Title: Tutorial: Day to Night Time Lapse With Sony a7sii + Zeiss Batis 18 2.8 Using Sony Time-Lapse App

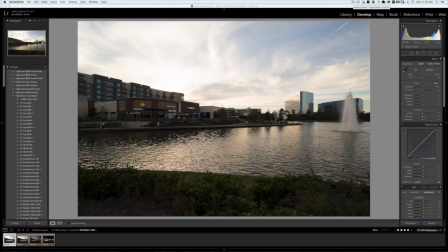(8:15)
So a little theory behind when I do a day to night time lapse, I like to underexpose the picture a little bit and expose for the sky, meaning lots of times the foreground is a little bit underexposed.
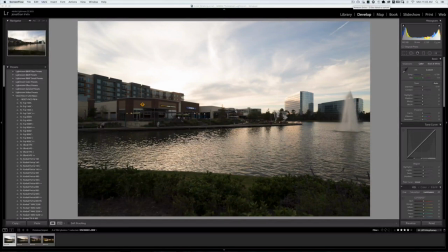(8:30)
Well, the cool thing is the digital technology has come a long way, and there are certain cameras out there that are amazing at pulling those underexposed bits back up so it looks even. The camera that I use mainly, my main camera, is the Sony A7 R2,
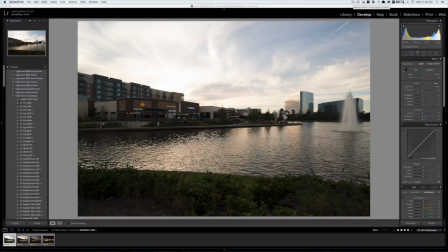(8:48)
and it is great for just getting that sky perfect and then pulling back that detail, and it looks amazing. My backup camera is the 5DSR Canon, which is not known for this its huge dynamic range, but it actually does a really good job too.
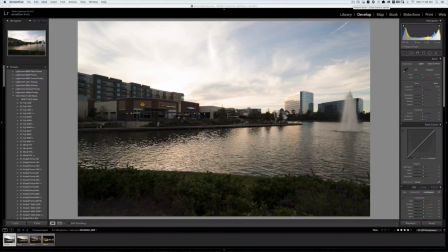(9:09)
So in looking at these files, they look pretty good. For example, the first one. When I come in, I'm looking to make sure that the sky isn't overexposed.
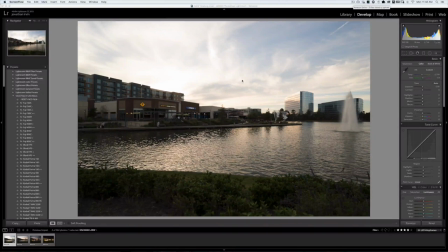(9:23)
And it did a little bit, but we'll come back in here and see what we can pull back in. And it shouldn't be too bad. It looks like it did a pretty decent job.
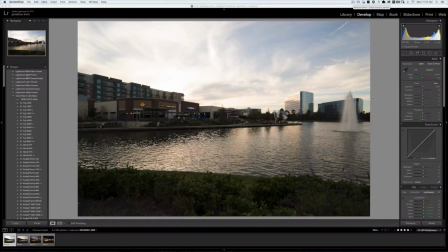(9:35)
That's why sometimes manual is doing a lot easier, and you can do a lot better things. So you can compensate for that sky and make sure that it's not blown out. But all in all, I think this program did a pretty decent job.
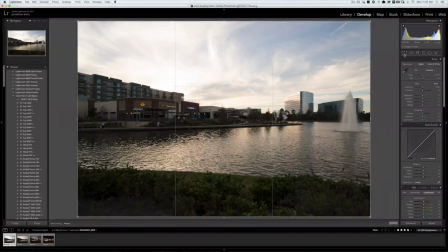(9:48)
So the first thing I generally do is put it in the correct aspect ratio.
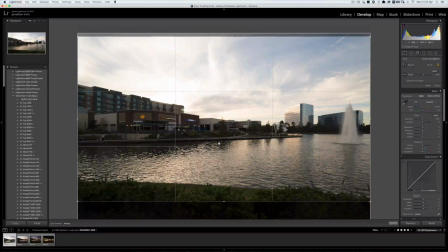(9:54)
So I'll go in here and do 16:9, and then just move around and see what looks better.
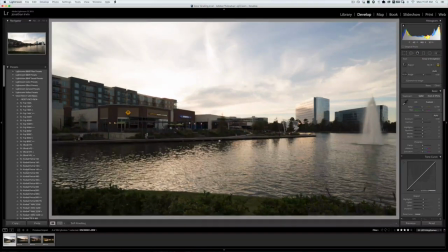(10:02)
So that looks like a pretty good crop here. And I will go down and remove chromatic aberration and enable lens profile.
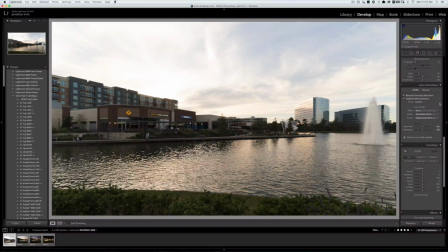(10:20)
Again, we're using the Zeiss Batis 2.8. It's been out for a little bit, so shouldn't be a problem finding the profile, which there wasn't. So let's play around and see what we can pull back.
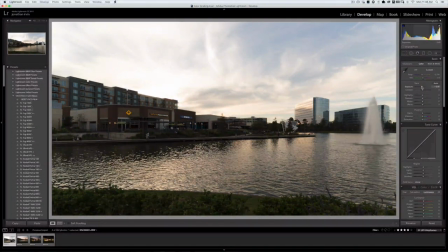(10:36)
Just messing with exposure here to check it out. And I'll blank it back.
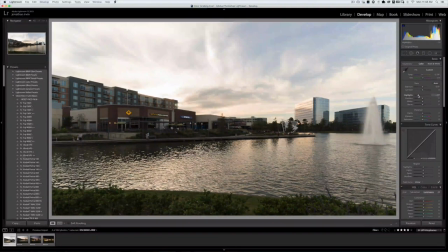(10:42)
So the first thing generally when I come in is I will see how much I can bring back with the highlights.
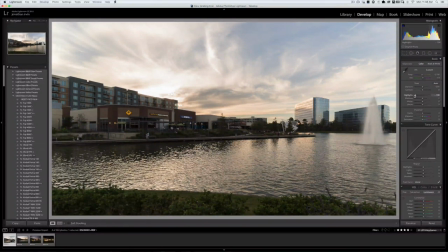(10:48)
Again, it did a pretty decent job with the highlights. A little bit blown out area here. That might have been because it's funny. You forget sometimes as time goes on, the sun changes. And earlier in the year, the sun would have been above that.
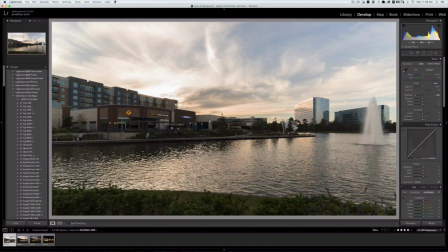(11:06)
And it might have been better if it had actually seen the sun and it wasn't just below the apartment complex back there. So, like I said, it did a pretty decent job. Not really complaining too much.
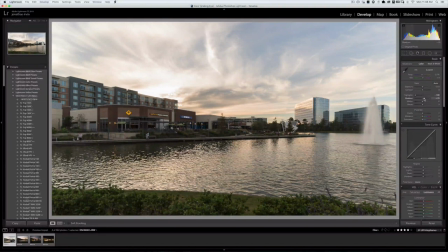(11:22)
Brought the shadows back up a little bit, and that's generally what I do after I crop it and then put the lens corrections on it. Also, mess with white balance a little bit. It's a little orange for me.
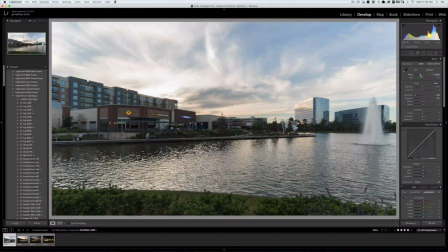(11:39)
I like it to look as natural as possible. So I'll drop that down a bit. And then I'll fool with the whites. Now the great thing about whites is that it can make an image pop beautifully.
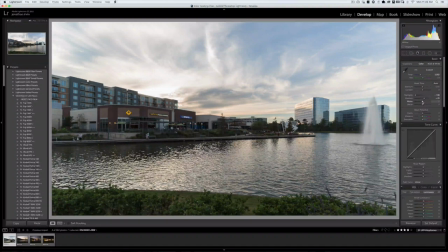(11:54)
And there's a little trick. If you're on Mac, you can hit Alt Option, press it down, and go in here, and it will tell you when you blow it out.
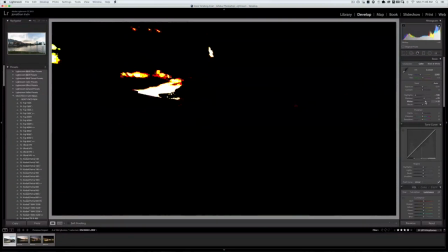(12:03)
And as you can see, the more I push, the more blown out it is. So I want to push whites just a little bit.
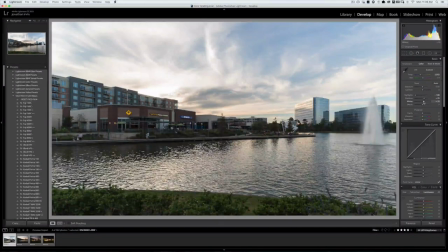(12:11)
Looks like 18 is a sweet spot. And it just gives more a dramatic feel to the clouds and anything that's white and lighter.
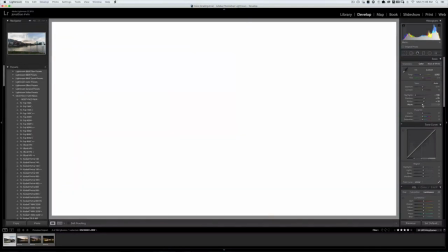(12:21)
Same with blacks.